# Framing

So let's pretend we were going to get an establishing shot here of our wide shot of our 2 friends talking.
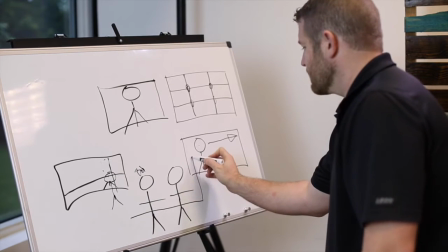254s
Notice if I'm doing the frame, I'm going to put the frame approximately right here because this,
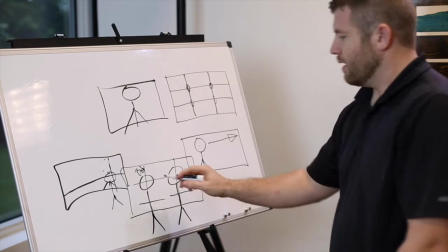260s
boom, their eyes are right there and they're hitting the rule of thirds. So in a conversation, it's not surprising to see 2 people together and their heads being right there in those 2 particular spots. It makes it look very nice and balanced. It's very cinematic. It looks like a movie. It looks like, wow, this was thought through. It's all balanced together and it's looking good. So the first thing we want to talk about, that's rule of thirds. And so we're going to jump out of this little spot for a second. I'm going to show you on camera what rule of thirds looks like and why it works.
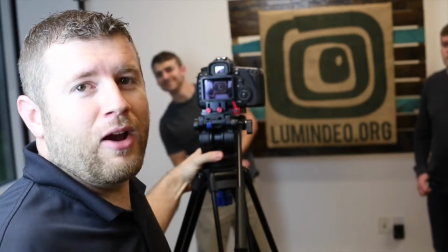288s
Okay, so we're going to look a little bit at framing our 2 volunteers here. We've got our 2 buds here.
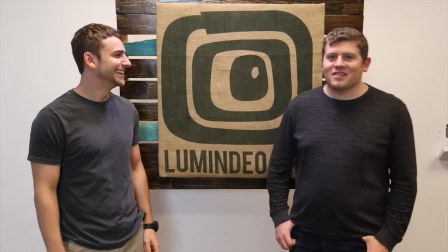293s
We have Josh and Avery. Avery, scoot in a little bit for me. Perfect, there we go. And we're going to kind of show you an example of the things that we're talking about.
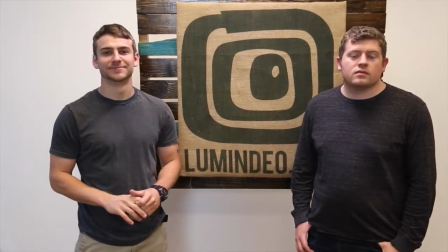300s
So let's start with the rule of thirds. So on my camera, if I'm going to do the rule of thirds properly, if I start out here, they're already kind of nice.
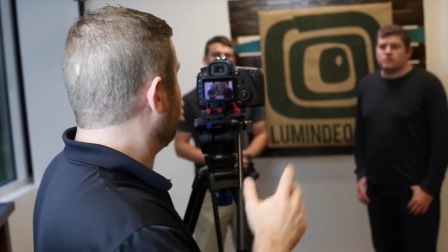306s
So if we pretend for just a moment that there's a line going across each side and we've cut it into thirds,
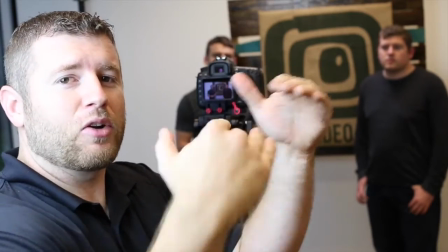313s
then again, I'm going for those 2 dots that we have that cross the upper third and the 2 side thirds.
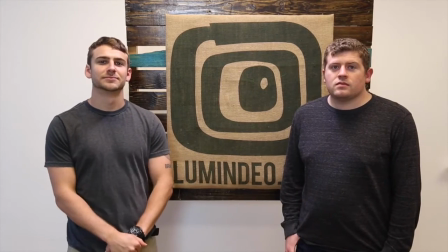318s
And so in this particular shot that I'm framing right here, we've got Avery and Josh.
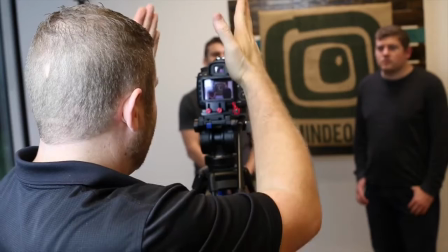323s
Their eyes are both on the same dots, and they're, look at that, the rule of thirds, and they're nice and balanced.
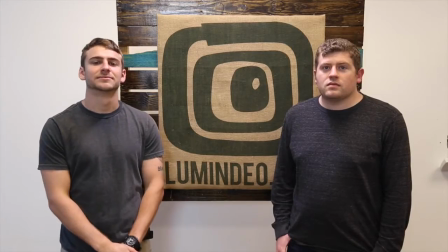327s
The frame is nice and balanced and everything like that. Let's give you an example of an unbalanced, not rule of thirds shot.
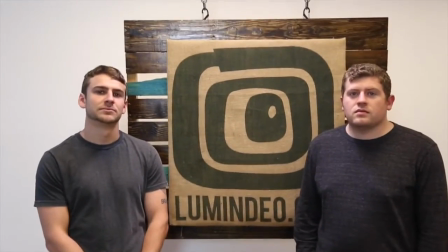333s
So if I were to zoom in like this, okay.
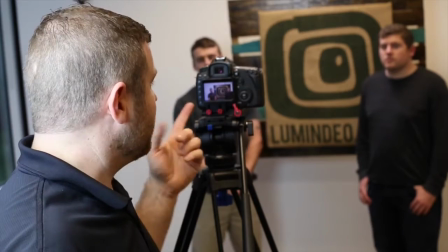338s
Now, the thing about this particular shot is that not only is it unbalanced, but that Josh is not anywhere near thirds.
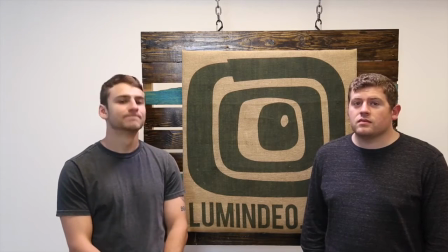345s
Their head is approximately in the middle of the frame. It doesn't look very good. And Avery has no side room at all.
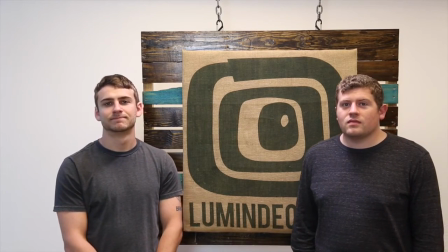353s
And so he's going to look a little bit squished in the frame as you're looking at it. He looks, you know, uncomfortable so because we've not giving him any room to work in.
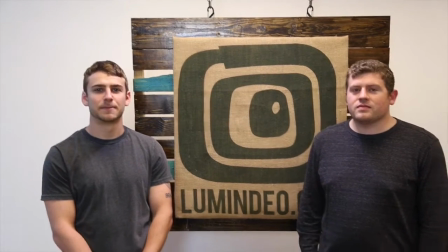362s
Let's look at also another way to look at a rule of thirds problem. That would not be okay.
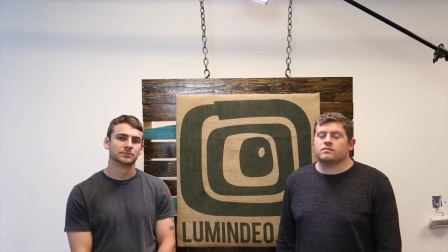366s
Now this is rule of thirds. You'll notice if we had it, boom, right there.
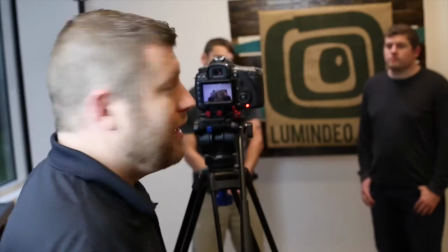371s
That'll do. Now, this is rule of thirds.
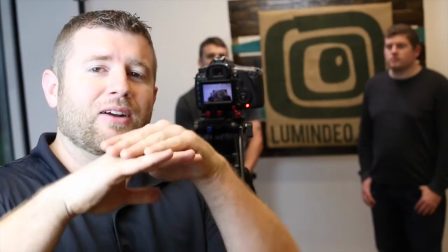375s
Their eyes are on the bottom third, and so they are lined up where they need to be, and they are lined up with their eye lines on that line, except for the fact that we're on the bottom line.
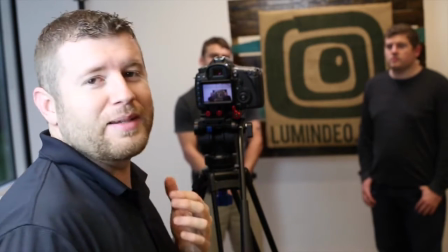383s
And you'll notice, look how awkward the shot is. I mean, it looks like we could park an airplane above them.
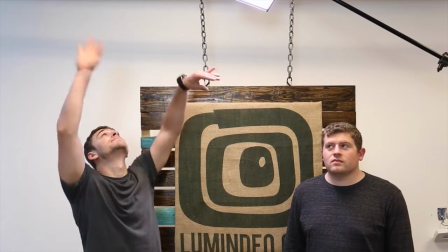388s
It just doesn't look very good at all. There you go, Josh, you guys waving around.
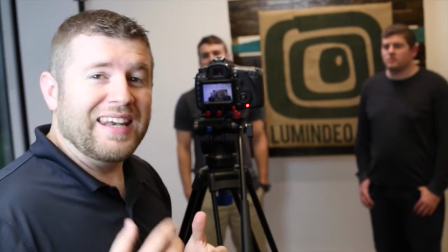393s
So here's the deal. You got to make sure when you're doing your rule of thirds, the goal is to have a nice, balanced, good-looking shot, and this right here would not work.
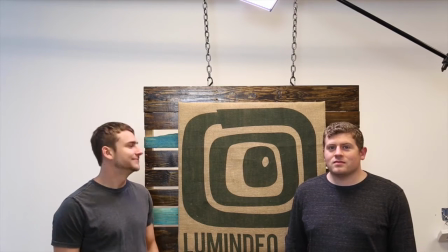401s
So if we had them pretend to talk for a second, as an audience, if we were looking at this, this is going to be really awkward to watch.
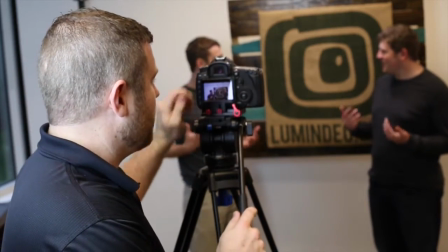408s
We're not going to like it. So when we talk about rule of thirds for the opening shot, we want to do it like this. Here we go.
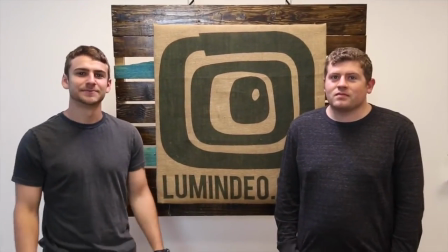413s
We've got the 2 guys together. All right. Rule of thirds, their eyes are together. That's the shot we kind of want to start with.
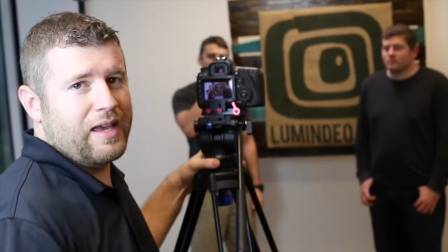419s
It looks nice. It's balanced. Their eye lines are together. And it looks good. Now let's zoom in.
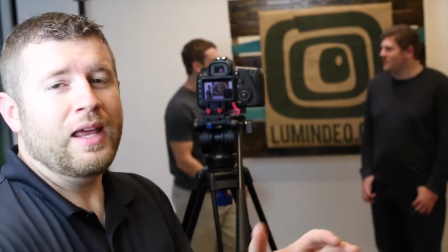424s
Let's pretend they're having a conversation. So we want to zoom in. We want to get the first guy and then go to the other guy, right?
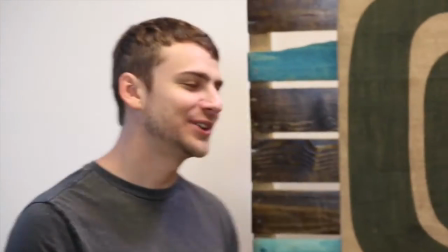429s
So for rule of thirds, we're going to do the same thing. We'll zoom in here. Here's Josh's face.
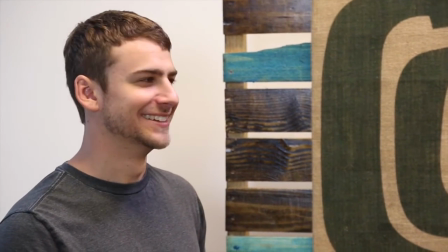433s
Now notice this is an approximate good rule of thirds.
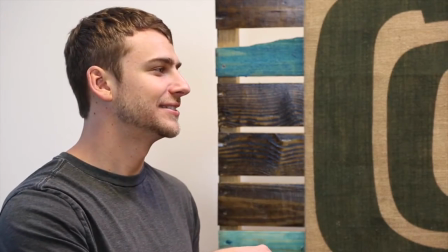438s
He's on the left side of the frame. His eye line is on that upper third. You can practically imagine where the line is, and he is talking.
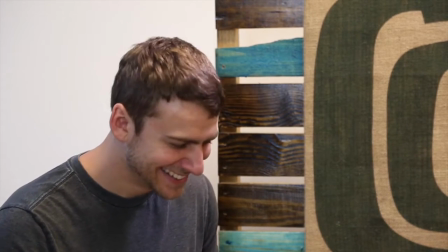445s
And so if we wanted to take a shot and we wanted to cut between this shot and his buddy, we would start with this shot here,
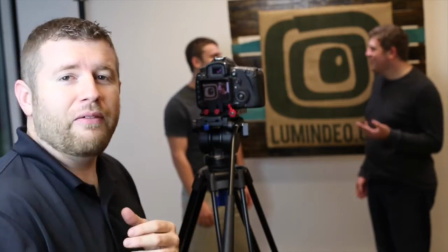450s
and now we'll move over and notice that's a proper third of Avery. So we could cut them together and just notice how easy that looks.
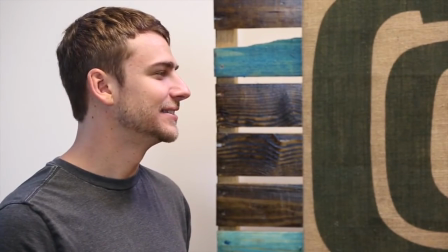457s
He's talking, then we move over to this shot. He is talking. Yeah, everything's good. They're playing guitars.
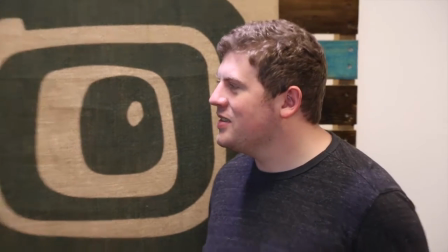462s
And then he's talking, and we have a nice rule of thirds. Now here's something that we would not want to do, is we would not want to do it like this.
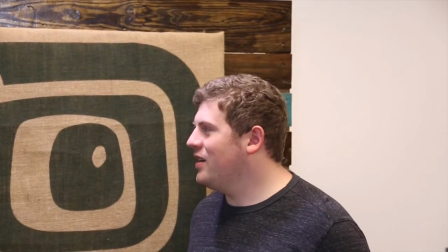469s
All right, guys, pretend to talk for me again. So here's Avery. Notice he's in the middle. This shot looks uncomfortable.
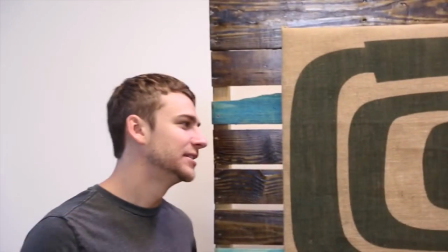475s
I mean, it's just completely uncomfortable. It doesn't make sense. If we move over to Josh, this does not look well thought through at all.
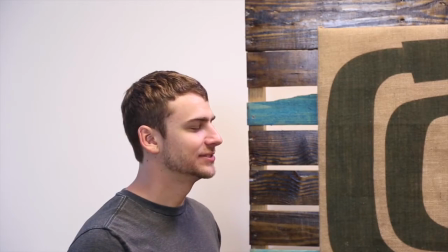482s
Look at all the space around him. We don't know what he's talking about, and that's just not really good.
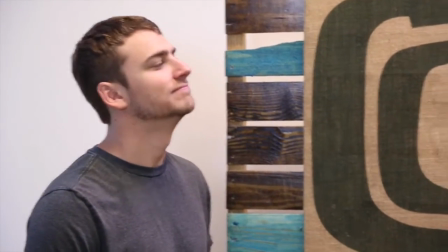486s
So when we talk about rule of thirds, again, it's a nice balance to think, all right, there's my grid, and there he is talking.
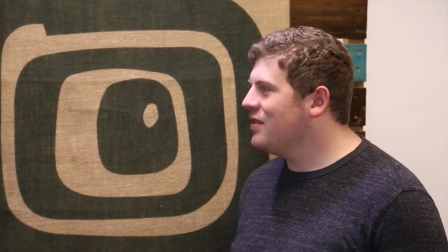492s
And then there's the cut to Avery, and they're talking together, and it looks really nice.
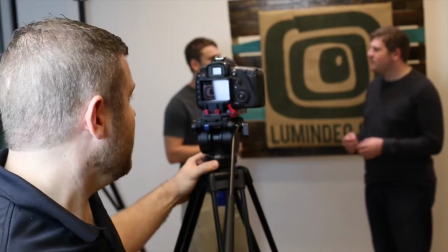496s
We can film a nice conversation with those 3 shots. All right, another thing we want to talk about is headroom. When you're taking your camera, where we're going to put somebody's head and how much space you're going to give that person's head in the frame. And it can be really confusing sometimes because you think, well, let's just put them right in the middle. But as we looked at it a second ago, that doesn't always look really good.
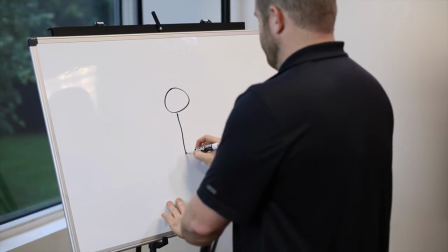517s
So let's draw Bob again. There he is. Look at Bob. Oh, he's fantastic. There he goes. Look at this. You should be glad we're not teaching an art class because our art is awful. But anyhow, all right, so here we go. We got Bob, and let's say we're going to frame Bob up, and we can use the rule of thirds or whatever.
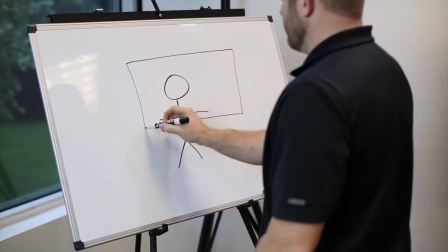534s
What we would want to do, naturally, is to basically draw our box. You know, here's our frame, and here's Bob, and it's not quite perfect rule of thirds, but let's just pretend. That's where his head is. But when we talk about headroom, we're talking about this space right here.
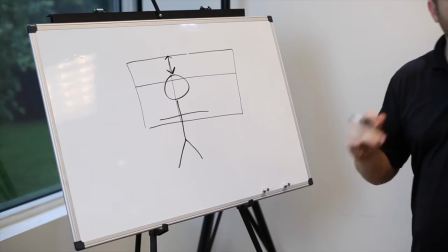548s
How much headroom do you want to give Bob? Now, if you take the camera and you push the camera so that the top of the camera is right here, and then this line wasn't there, well, suddenly this is going to be really cramped. We're going to be like, why is his head at the very top of the frame? It's kind of crushing his head. There's no headroom there, and we're going to feel like, man, it's really tight and confining. We kind of feel like it's not quite balanced. We want to see that, okay, there is at least something above his head. Or to the same extent, if we put Bob's head, if we were to redraw this, let's just put Bob and pretend he's over here.
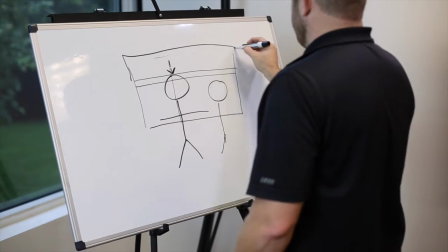580s
If we put Bob right here, but the top of the frame is up here, this is just way too much headroom. We're going to look at that and be like, why is Bob's head so low in the frame? Why is he not taking up more? It's not balanced. His head isn't in the right spot. We have all this space. Why are we showing all this space? Is he about to put on like 15 hats or something? What's the deal? And it's just gonna look a little bit awkward. So there's a nice little space.
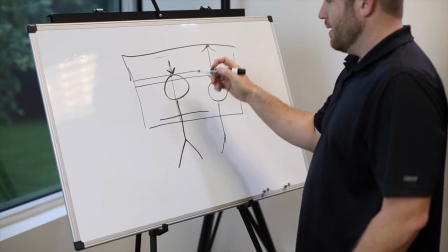605s
We wanna give some headroom, but we don't wanna give too much headroom. So to show you an example of headroom and what is good headroom versus what is maybe too much headroom or not enough headroom, we're gonna use our little example models, and I'm gonna show it to you right now and give you a little better idea of what it is.
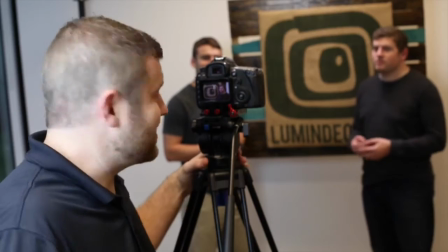621s
Now let's talk a little bit about headroom. We were just discussing headroom and about where it is.
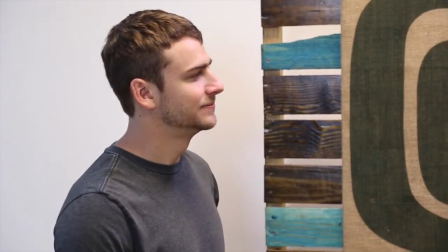627s
So let's look at our friend Josh here for a second. Josh, go ahead and look at us for the camera.
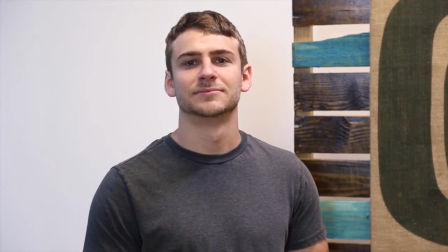632s
There he is, he looks nice, okay? We put him in the center of the frame for this. There he is. Notice the headroom.
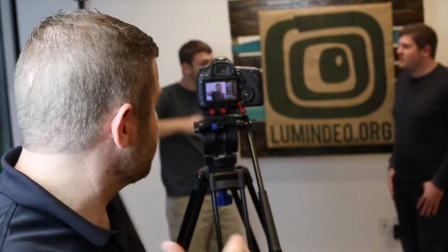637s
The camera is not chopping his head off. His hair is there, but you do see a little bit of air above him, but he looks comfortable.
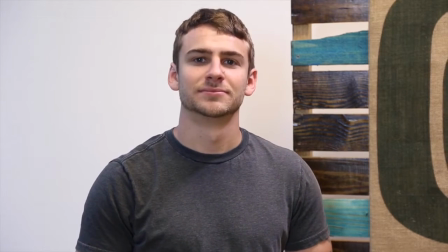643s
It looks like, hey, this might be a good picture if we were out taking a picture. Now, if I do this to poor Josh, and I'm like, all right, now we have Josh.
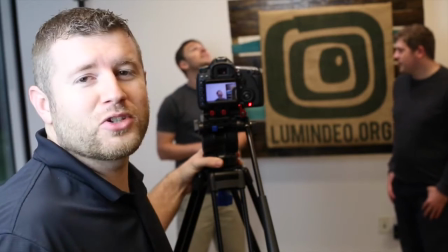650s
Now look at that. It looks awkward. It's like, why is there so much space above him? If he's looking up, he's like, what's gonna happen?
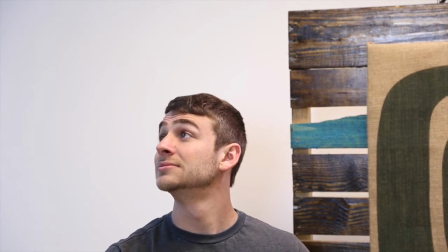655s
Is something going to drop on me? It just looks awkward and very, very uncomfortable.
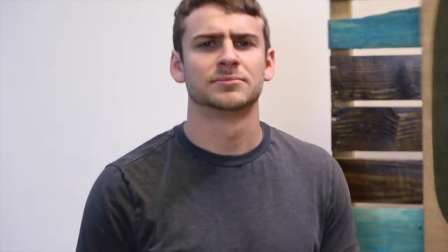660s
In the same sense, if we were to zoom in and do this kind of thing on Josh, boom.
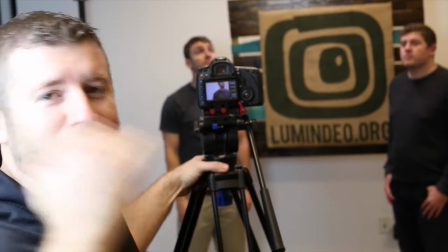665s
Now Josh has no headroom and we're chopping his hair completely off at the top of the frame. This is also uncomfortable.
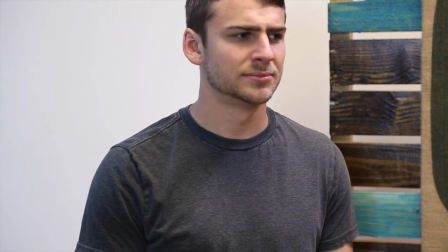671s
We're wondering, why can't we see his whole head? Is it something about his hair we don't want to see?
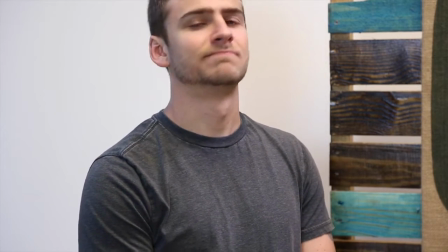676s
Why are we doing this? And so we don't want to do it like that either. So we need to leave enough headroom around like this.
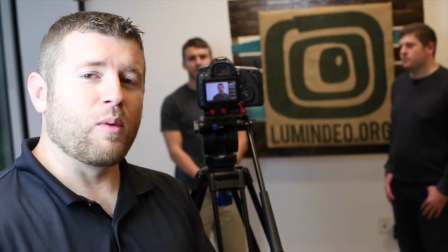682s
This would be a nice solid shot. There's enough headroom where we're not cutting him off, but at the same time, there's not too much headroom.
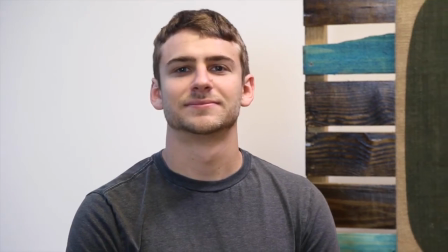688s
We're expecting something to fall on him. And so this looks really good. If we were to put them both in the scene with the rule of thirds, this is a great amount of headroom.
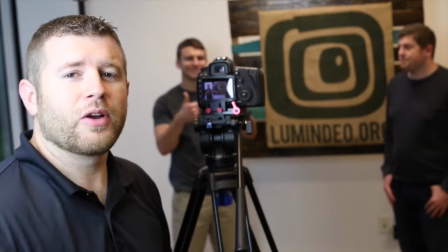697s
Notice the scene looks balanced. They're on their rule of thirds. Their eye lines are the same. There's a little space above them.
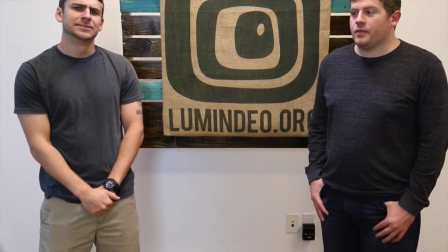701s
You're not going to see it like this. This is awkward.
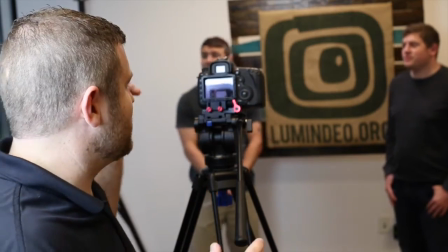706s
This doesn't look good at all. This is just all kinds of weird. Same with this.
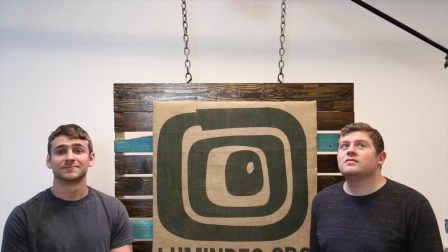711s
This would be, again, too much. It's going to look uncomfortable. If they're pretending to have a conversation, it's just not going to look very good.
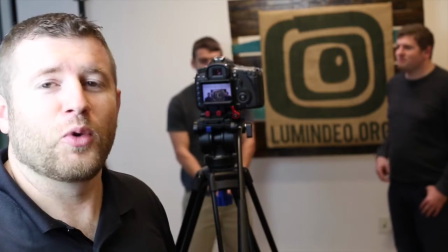718s
We're going to want to know at what point is the spaceship going to abduct them, because there's just too much headroom. Okay, another thing we want to talk about as far as framing goes is what we call looking space. And let me describe what looking space is. We're going to put Bob. We've been getting our money out of Bob here.
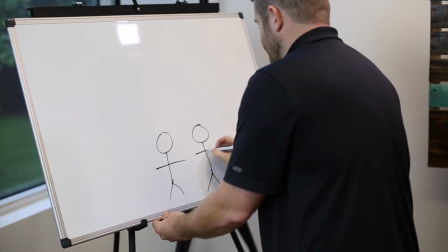734s
He's working for us today. Bob's got his friend over here. All right. And they're having a conversation, and we're wanting to film the conversation, okay?